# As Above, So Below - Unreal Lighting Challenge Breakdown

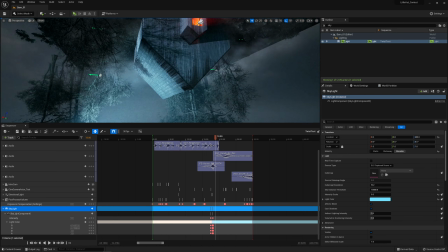[16:17]
I also have this very beautiful fake light here hitting some of the trees, just because I wanted to get some more.
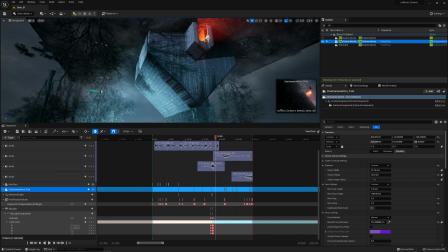[16:27]
Where's the guy? So like, if we just look through this again, it's we can I can show how it looks when I turn it off.
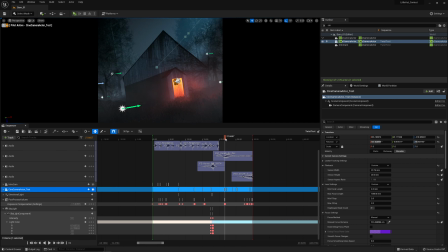[16:37]
But like, to me, it's kind of like,
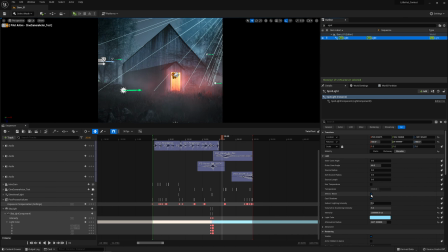[16:41]
it's just like added a bit of like, you know, this like cinematic look to it, you know. It's like, I think this looks pretty bland, and this one just gives it so much more dimension. And then like here in the back, we do have like these flickers here.
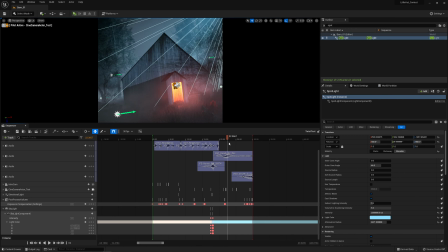[16:59]
And these are, again, these are just exposure flickers, and the same goes down with here.
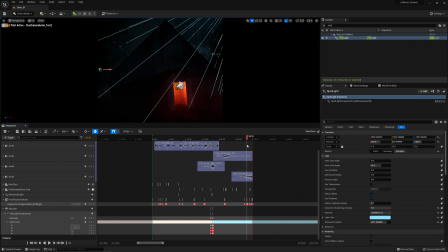[17:03]
When we go darker, I wanted it to like, basically, this light in here is so bright that even when almost everything is black, we can still see the light. And that is, again, that for me was an idea that I wanted to do because of the better light than never thingy.
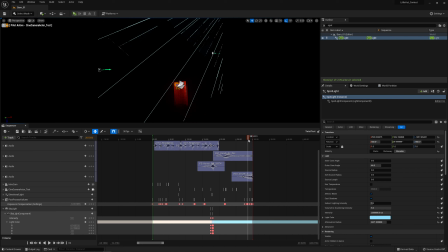[17:21]
I just wanted to have the light, again, the driving factor here, and be it still visible even though the scene was so dark. And then in the end we get like a huge exposure flash, which there it is, there, boom.
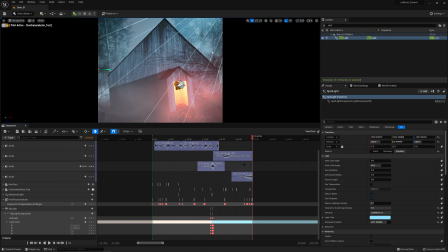[17:36]
So it just like steps it up again. And this is done via the exposure compensation setting. So it basically just goes to +1. But it feels so incredibly bright because everything else is like more muted.
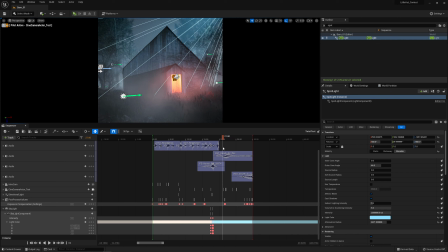[17:51]
And yeah, that is most of it.
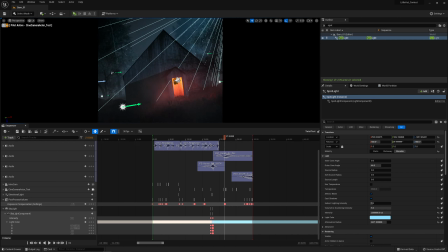[17:56]
I mean, like, again, also, this is a fun thing.
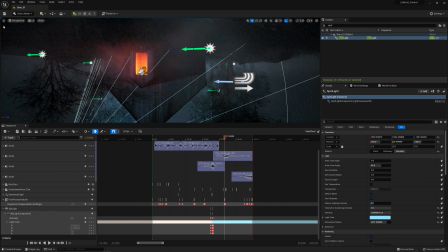[17:59]
Like, since the light was leaking a lot here with the
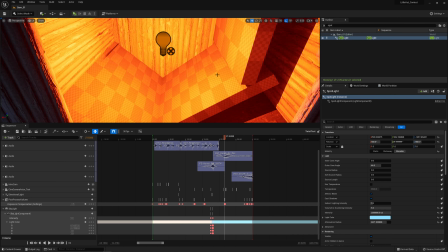[18:09]
virtual shadow map stuff, so I like put these like planes in here so the shadows don't leak, because like this geometry is actually quite thin,
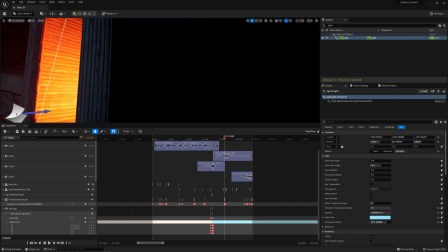[18:17]
so you can even see here there's like some GI leaking. And I got like some really bad leaking from the shadows not doing the proper work.
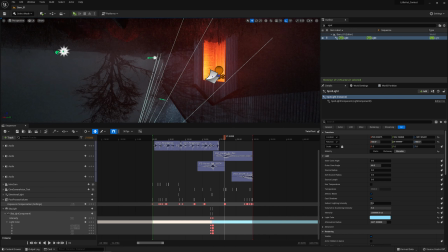[18:25]
So like, I just put these blocker planes in there that no one hopefully ever sees.
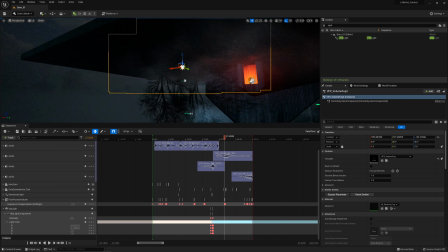[18:30]
And people have been asking me about this fog stuff here. So here comes a really bad way of describing, like, or basically, I took the cheapest fucking route that I could get,
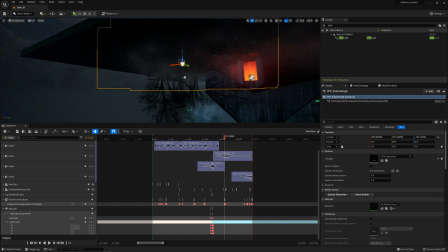[18:47]
and I do not yet actually know Niagara. And I was like, I don't really have time to fiddle around with Niagara right now, but I do know how to make these things in Cascade.
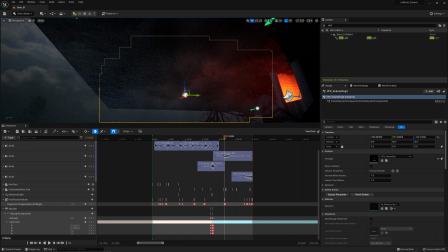[19:02]
So now you guys think like, how the hell did you get Cascade to work in UE5? I thought it was not supported anymore. But the thing is, if you actually have a project from Unreal 4 using Cascade and you convert it to Unreal 5, you still get the Cascade Particles. But this would have been a really cheap thing to do too, but no, I was not that cheap to do that.
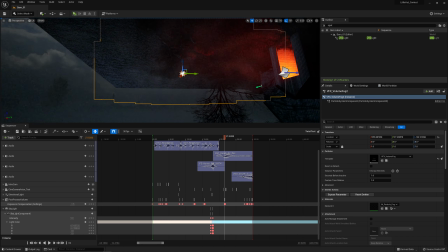[19:21]
But what I actually found out is that when you...
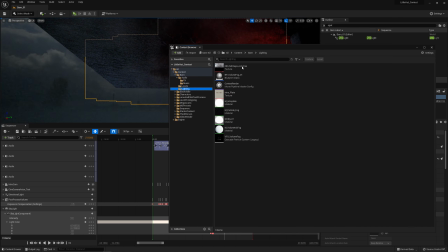[19:29]
Where is this? Yes. So when you create a blueprint class,
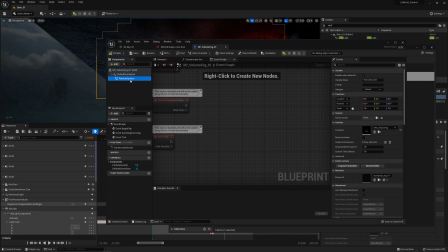[19:36]
you can actually add the legacy particle system component, which then lets you create a cascade effect like this.
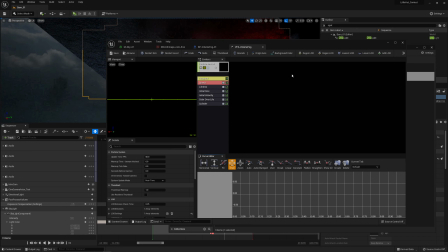[19:48]
So even though it's not really like you can't create cascade particle effects from the content browser at all,
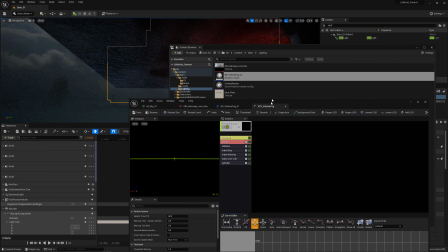[19:55]
but you can cheese it this way. So of course I did.
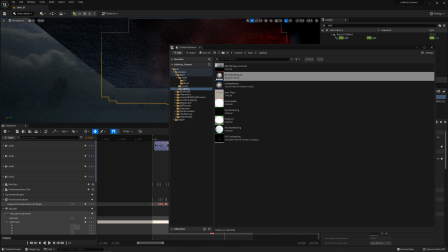[20:00]
And so I created this particle cloud thingy that just basically spawns these particles here.
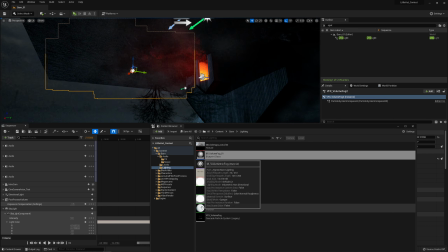[20:09]
And they blow a little bit in the wind, and they have this... No, that's the wrong material.
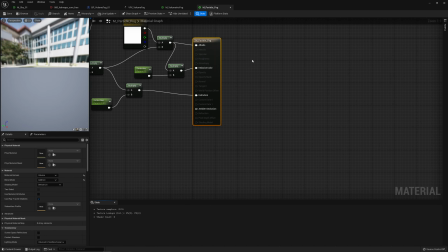[20:17]
This one. They have this really simple material, which is basically just this.